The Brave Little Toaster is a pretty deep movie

Well it's literally like treated as a child and acts like a child voiced like a child so although we don't know how old all the appliances are Blanky
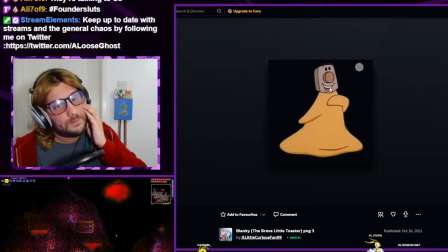[7:03]
is definitely meant to be the youngest meant to be the baby of the group kind of emotionally neglected in a way and feels really like left behind kind of needy because it's a blanket it needs someone cuddling it that's the entire purpose and childish because like a little
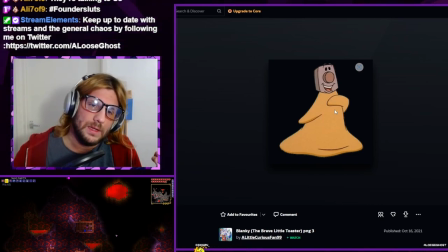[7:19]
blanket not a lot of people have that growing up it's really only something kids would have so blankie is the needy kind of child of the group cries a lot gets really upset very very emotional character oh there is another character we're talking about and that is the master so all the appliances belong to the
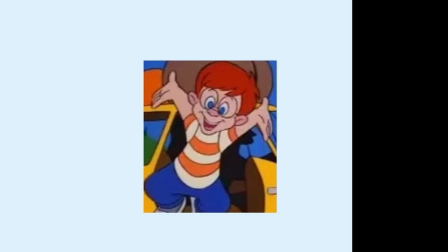[7:36]
master and they live in what i think it's like a holiday cottage for this family and they've been there for years and the family hasn't been there
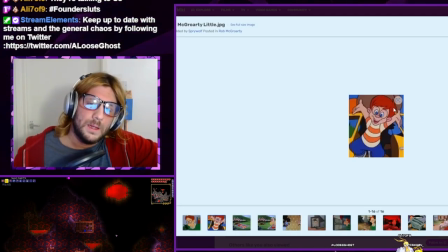[7:44]
and they're all missing the master they haven't seen him in a long time and they're all sort of responding to it in different ways lanky
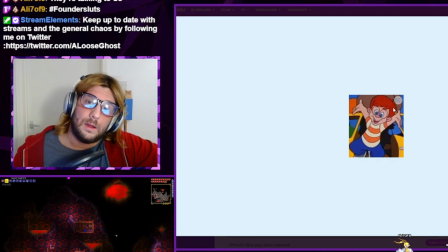[7:53]
is like super hopeful that he's going to come back all the time uh kirby the vacuum cleaner has kind of given up that's what I mean by cynical right he's basically like no it's not happening the master's left us he's not coming back we all need to just kind of move on and get on with it and everyone's
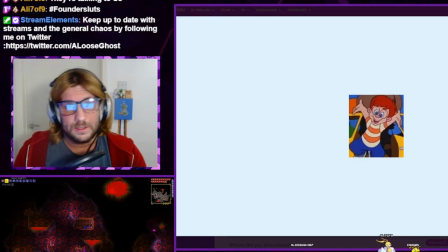[8:09]
sort of in different stages of like convinced and it is the toaster and blankie that are most like hit by the fact that their master isn't coming back and I think that's interesting and I'll tell you why right if you look at these appliances there's something
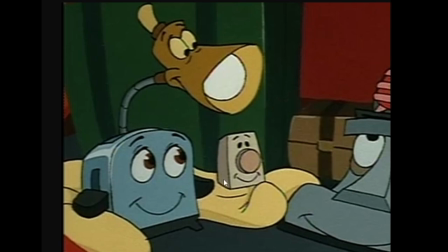[8:27]
that the toaster and blankie have in common more so than any of the others and
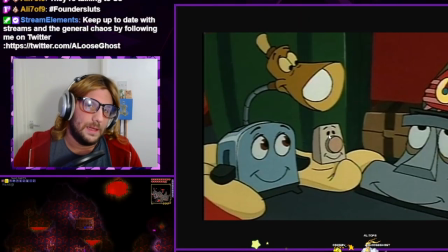[8:32]
that's that they need the master there to perform their function they've been in this house completely on their own mind you for years now and they haven't been able to perform their function the toaster comic toast no one's putting fucking toast in it there's not gonna be food there either and the blanket's function is literally to be close to and cuddling a person a lamp can
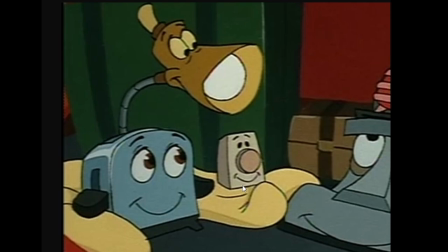[8:51]
still light the radio can still play the radio and the hoover can still hoover up but the blanket and the toaster can't so they have
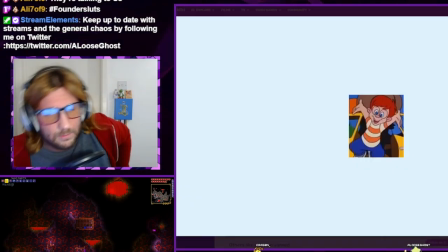[9:00]
been stuck in this cabin with no master hence no function no purpose for a long time i think i should probably get into the actual film now that's
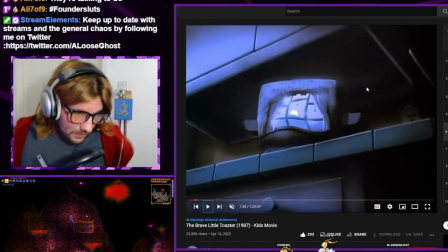[9:08]
the setup of the movie that's where it starts this is the first shot the toaster the titular character we see it in anime right it's not doing anything it's not got eyes it's a really nice painting the artwork in this film is great but what we see is a reflection of the sunlight
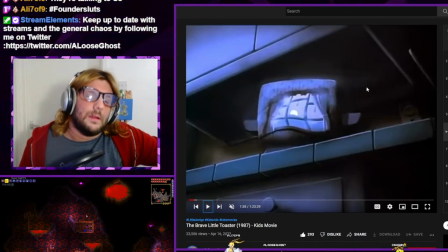[9:23]
in this toaster and I think that kind of reflects on the character light is a big theme in this film as well as darkness and so are reflections it's pretty obvious what light represents you know it's fucking hope and everything and it definitely is in this case and I'm pretty sure like it's
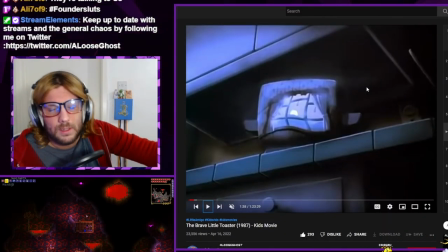[9:39]
quite explicit later on this isn't just me being like all classic english teacher darkness represents obsolescence right it represents these characters no longer being used and that is the biggest theme of this film is these appliances or any appliances becoming obsolete useless we see the light reflecting in the toaster and we see
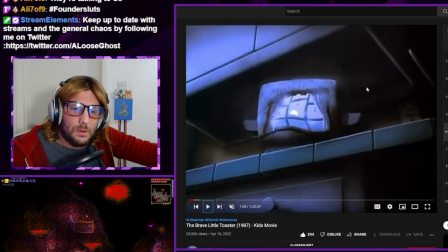[10:04]
the reflection a lot because the toaster is literally characterized by positivity and the opposite of obsolescence and you see the
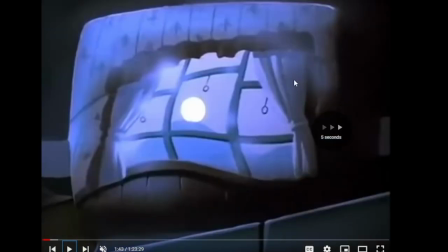[10:13]
characters all motionless just in the cabin on their own in the darkness funny enough and the film
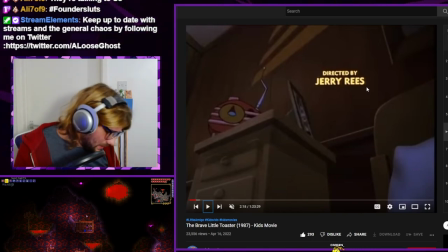[10:18]
starts with the light coming in it starts with in a moment lampy lights up brings
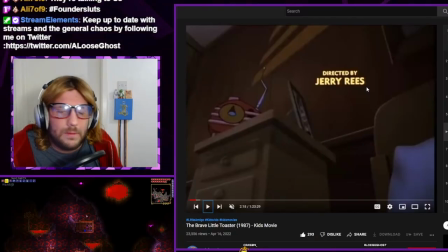[10:23]
them all to life it doesn't literally bring them to life like they don't die if they're in the darkness but the darkness to me kind of represents them out of use
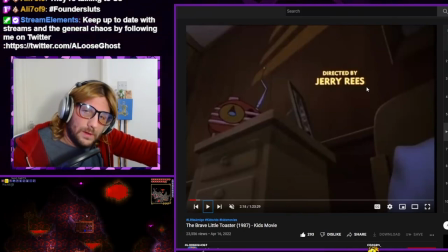[10:31]
being useless being forgotten the first thing we see then of each appliance as characters when they're awake now when they're moving is
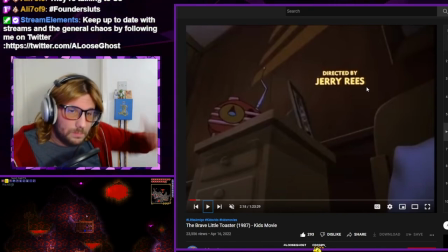[10:40]
them doing their function the lamp lights something up the radio plays the radio and the hoover finds a little speck of dust that comes out of the air conditioner we'll get to him he hoovers it up the first thing we see these characters is them performing their function to me that's like the